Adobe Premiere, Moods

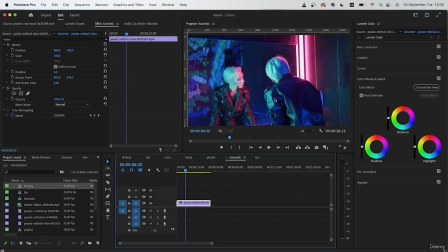20:54 So for futuristic videos, you want to add the color purple and blue. At the same time, you want to darken things because apart from being futuristic,
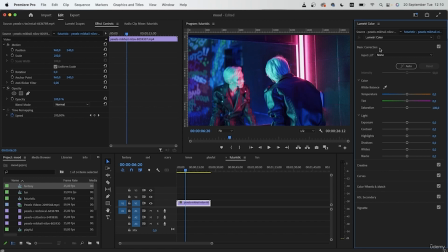21:06 it's also a serious scene. And we already have this underground setting, so we want to emphasize on the fact that this is underground and this is a futuristic setting. Decrease your exposure, add contrast,
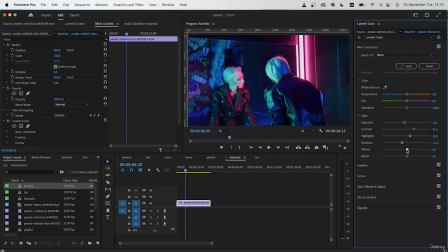21:25 increase highlights, darken those shadows, increase the whites, darken the blacks. So with lighting alone, we have created that contrast that futuristic videos naturally have.
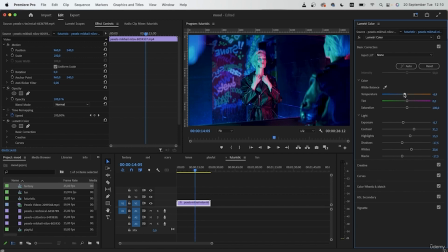21:44 Let decrease those exposure, add some blue temperature because this is not exactly a happy scene, add some magenta tint, then head down to creative and increase the vibrance.
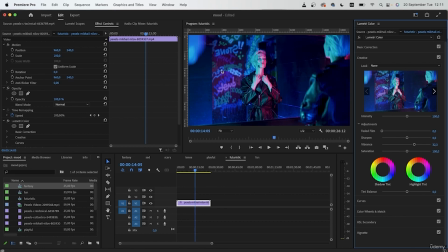21:59 So color is really important in futuristic videos. You want to increase the vibrance and saturation of whatever color you have, especially if it's a neon color that we have because of this light.
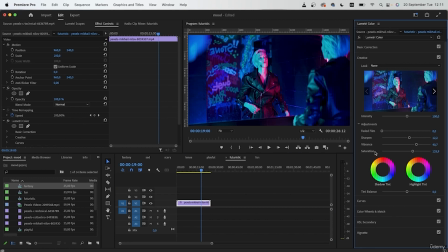22:15 Add to vibrance saturation. I also applied some sharpness. Then head down to color wheels and we can begin with the combination that we talked about. So for shadows, let's add some purple. Bring this all the way towards the side.
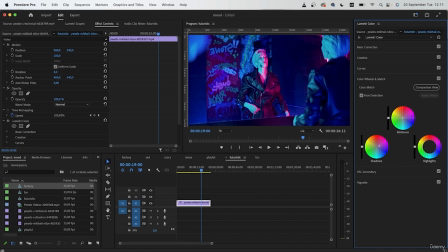22:33 And some blue for the midtones. As for highlights, we can add a little bit of a pink since we have some pink going on.
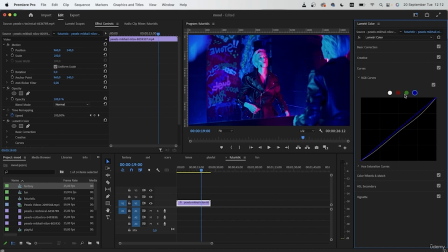22:46 Finish things off with a curves adjustment. And we're finished with our futuristic mood. This was before, this is after. We can again add a little bit of vignette to bring emphasis on the subject.
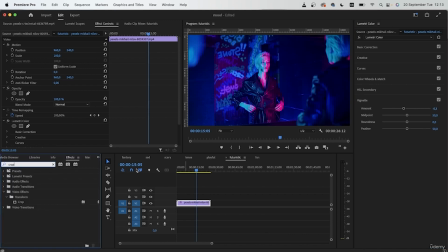23:03 If at any point you want to create those bars that are pretty common in cinematic movies, you can just add the crop effect, add it onto your clip, then scroll down to remove maybe 10% from the top
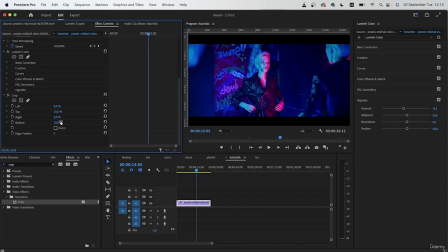23:21 and 10% from the bottom. And that's how you can create those cinematic bars.
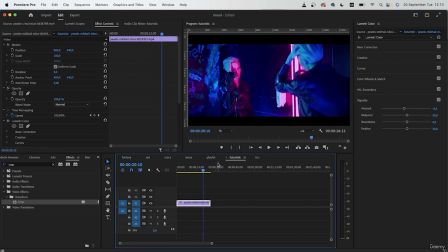23:28 You can repeat this for all the other moods. And if you want, you can even make it a square, something like the Zack Snyder film, by adding a percentage to all 4 of these options.
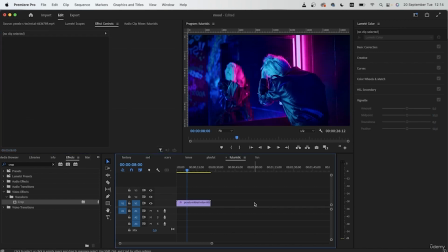23:44 So those were some examples of moods that require certain color combinations. Going forward, you're going to have to use these color combinations to portray that emotion within your video.
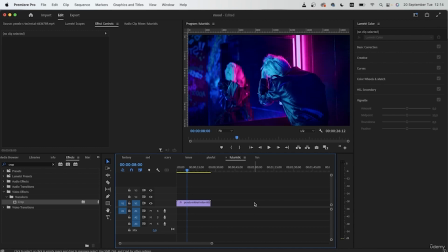23:59 In further lessons, we're going to take a look at more specific moods and how we can color grade to achieve that certain style. So I hope you guys enjoyed this lesson, and I will see you in the next one.